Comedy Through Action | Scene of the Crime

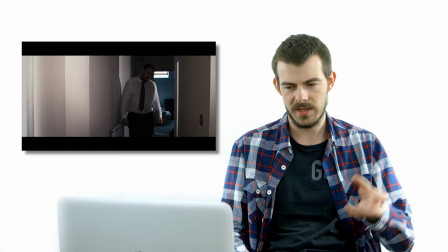12:24 But yeah, we're hoping by this point, having had 3 scenes before here, that people have realised
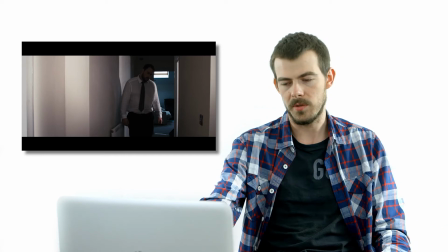12:29 every place he arrives at is a crime scene, and he's starting to realise the same thing.
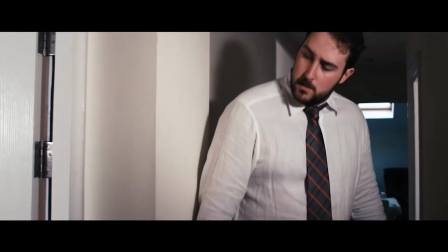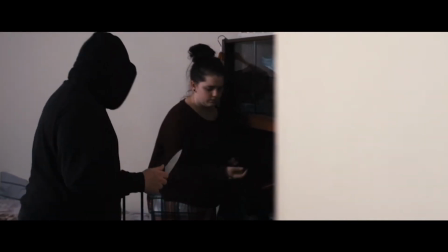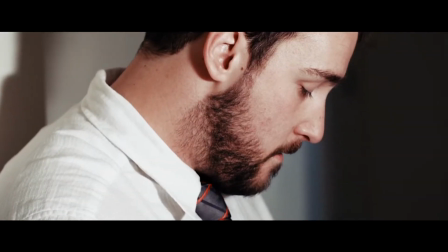12:43 So this is kind of a key moment of character growth, if you like. This is as his kind of arc starts to begin to shift.
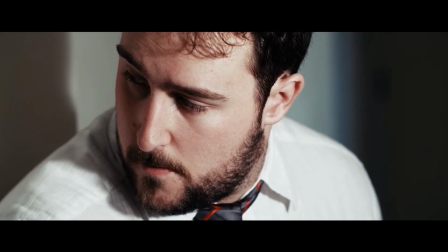12:50 He's thinking of leaving, but he's looking back. He's feeling sorry for this person, thinking, maybe I should actually help someone.
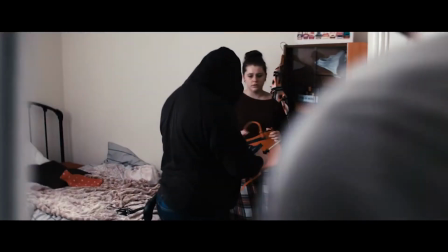12:56 I've seen all these people get hurt and attacked. Maybe I should do something. And this is where his kind of hero's journey begins.
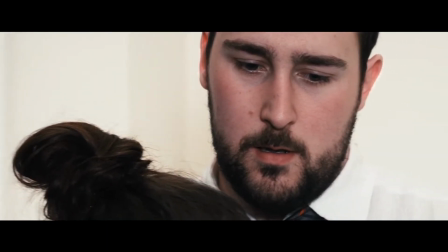13:04 Oh my God, you saved my life. Yeah.
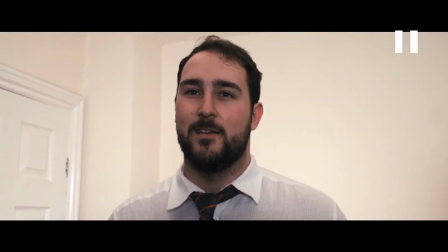13:09 I did, didn't I?
And that part there, all very deliberate.
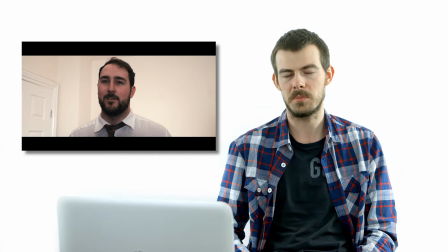13:13 Again, it's one of 2 lines that the character has, and the reason we had this line here is because it's kind of this pivotal moment in his character's arc.
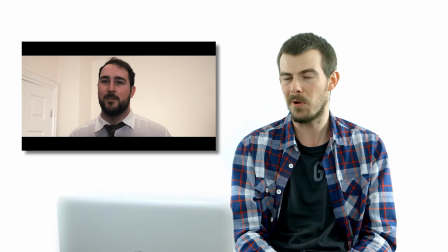13:21 This is when he kind of decides, you know what, I'm going to use this for good. I'm going to be a hero. And we've got that kind of cheesy shot, the jolly shot looking up towards him.
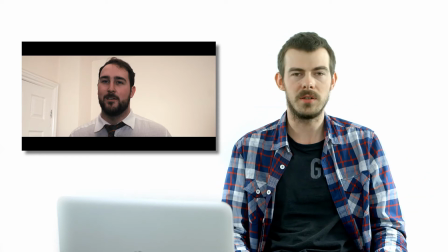13:30 We've got the music building in the background. It's all done to kind of add to the comedic feel of it.
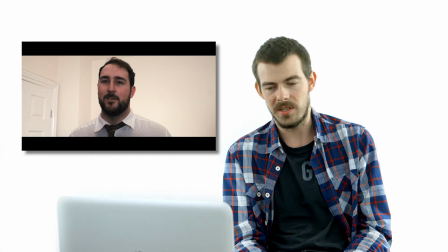13:34 We're trying to go for a very fun, light-hearted hero's journey with a bit of a black comedy twist on it at the end, as you'll see.
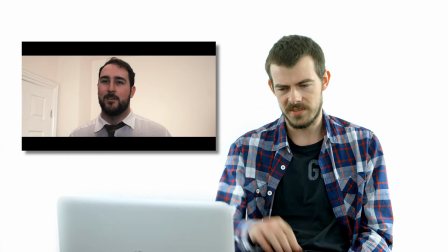13:41 So yeah, all this is very deliberate.
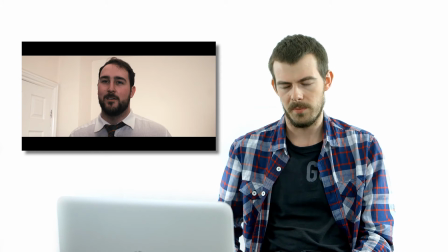13:42 The camera movement, the music, having just this one line here is all for that purpose of selling this moment of his kind of a light bulb moment for him, where he's like, you know what,
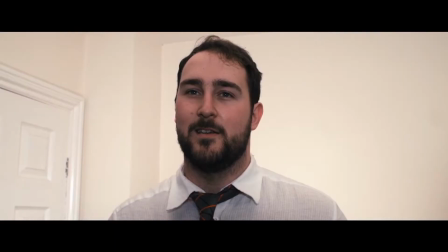13:51 I am a hero. Thank you.
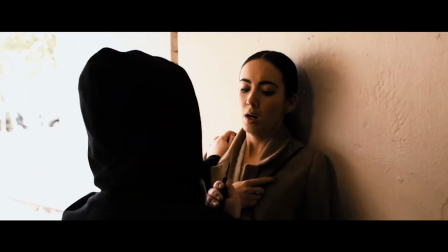13:59 So yeah, the montage begins with all the music in the background. This was filmed in obviously a tunnel that goes under the road.
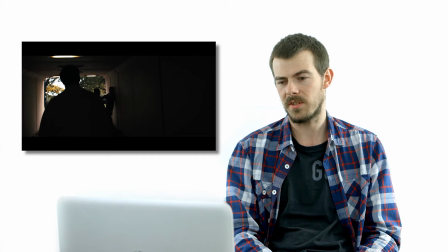14:07 We had to get permission off the council and I think the police to do this because obviously there's someone with a mask and a knife and we're kind of disrupting a public walkway.
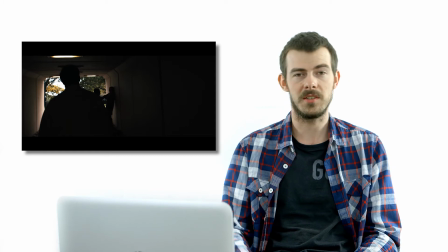14:14 So just remember, if you're filming in public places, that's something you need to consider, especially for doing something that involves something that might look a bit sketchy.
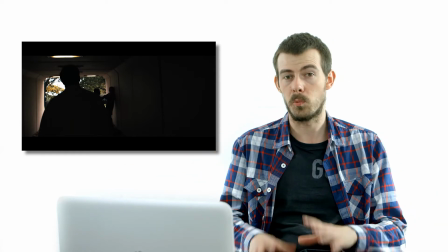14:21 So we had to have people stood on different sides of the tunnel, just warning people. We couldn't stop people from coming inside, but we just sort of warned them what was going on.
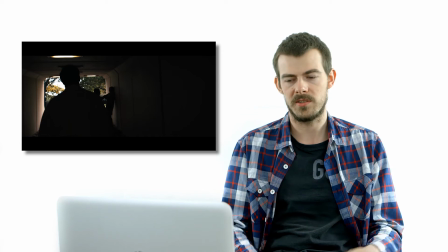14:28 So we had to obviously work around the public in this situation and to try and make it go as quickly as possible
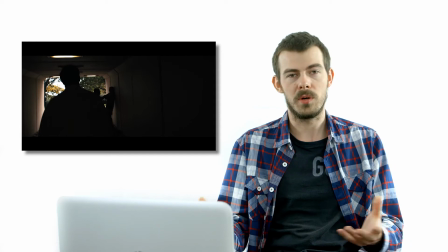14:33 so that we weren't disrupting the walkway for too long. We just went with sort of practical lights.
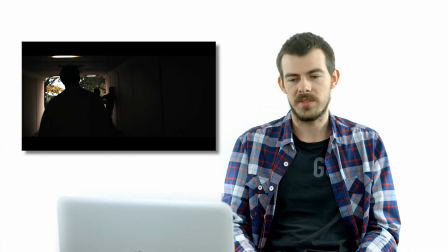14:40 So all the lighting in the tunnel obviously was there on day, and obviously the light from outside of the tunnel, that's all that we used to light this scene. It was literally just point the camera and go, because we didn't even need sound for this with it being a montage.
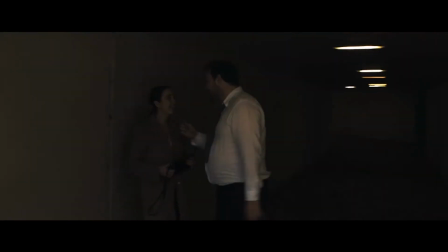14:53 We've got the music going to add to that kind of comedic effect. You can see here he's getting a bit cocky already.
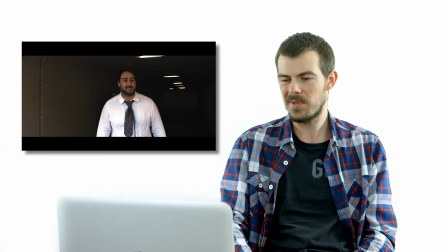14:59 We're kind of trying to plant this seed of him being a little bit arrogant, like maybe he's getting a bit too overconfident with his sort of newfound powers.
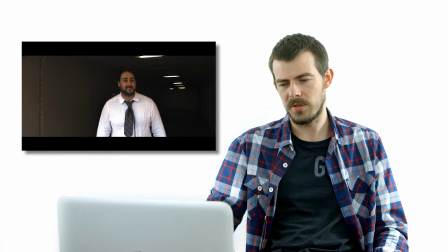15:06 And I think the jump cuts initially, I think that was something that we found in the edit. We weren't sure if we were going to jump cut through this montage or not.
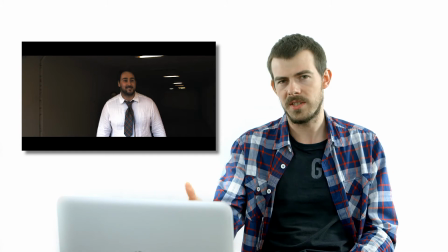15:13 There's quite a few different scenes that you'll see in this montage.
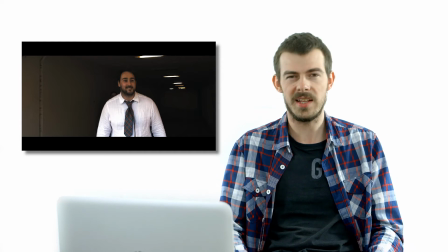15:16 We were going to just let them all sort of run out naturally, but we found that it actually dragged out the film quite a lot more than was necessary in the edit. The scenes, although quite short, felt a lot longer than they needed to be.
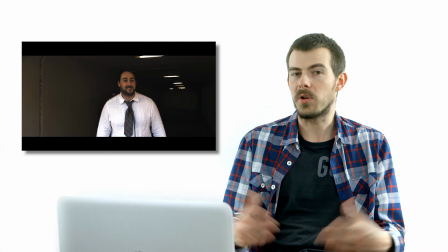15:28 Obviously, the purpose of the scenes is literally just to kind of show his arrogance building as he sort of goes around trying to be a hero.
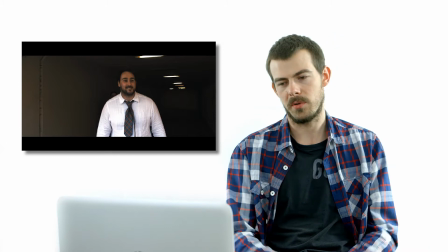15:35 So there's no need really for the scenes to overstay their welcome. So that's why we ended up sort of jump cutting through them to kind of keep the pacing nice and quick.
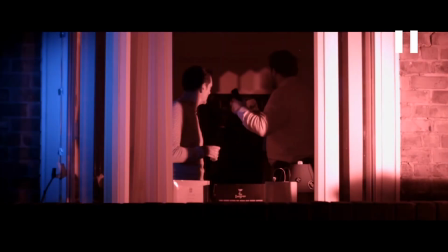15:43 You'll see jump cuts occurring here too for the same reason. This was just in another student house.
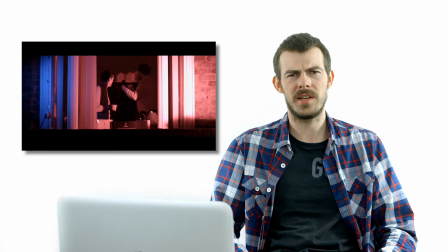15:47 We had two, I think it was two 1K, maybe 2K ARRI lights just pointing at the house,
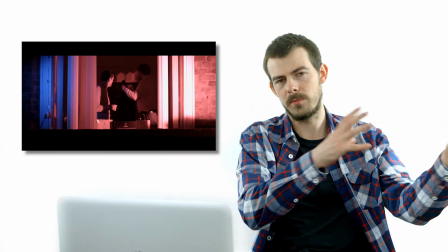15:53 and then we were using the dimmers to turn them on and off, had the red and blue gel in front to make it look like there was some kind of police force outside,
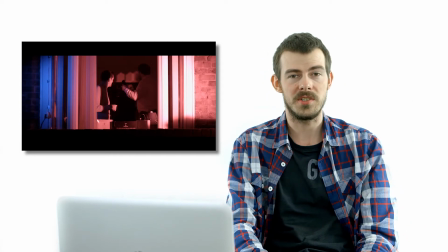16:00 like a hostage kind of situation.
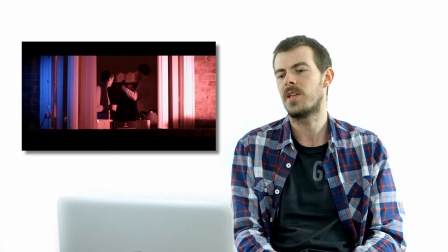16:02 It's quite dark though, it's not particularly well lit in this particular instance, so it's kind of difficult to see what's going on, which is why we couldn't grade it too heavily.
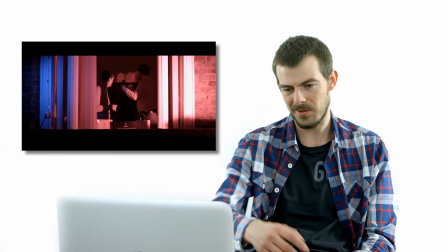16:10 That's why the shot looks a little bit flat. And you can also see on the left there in the blue light the wire going up to the light.
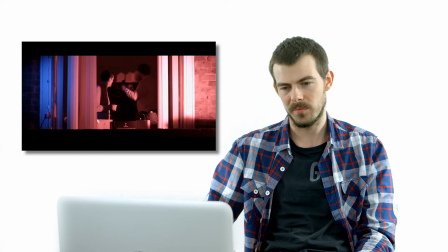16:17 You can kind of see where we were powering it from, gathering the wire up the wall,
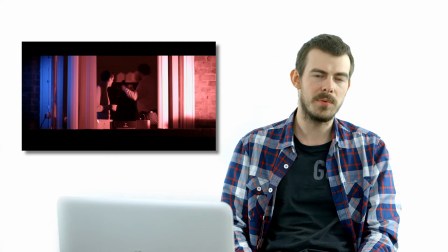16:22 which we probably could have masked out if we'd seen it, but I guess we didn't. This is students' wear.
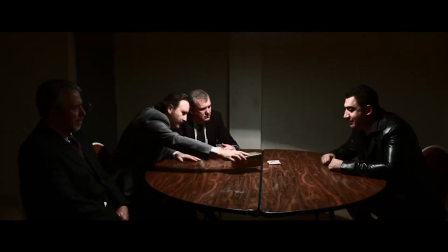16:30 Again, just more arrogance, being a bit cheesy.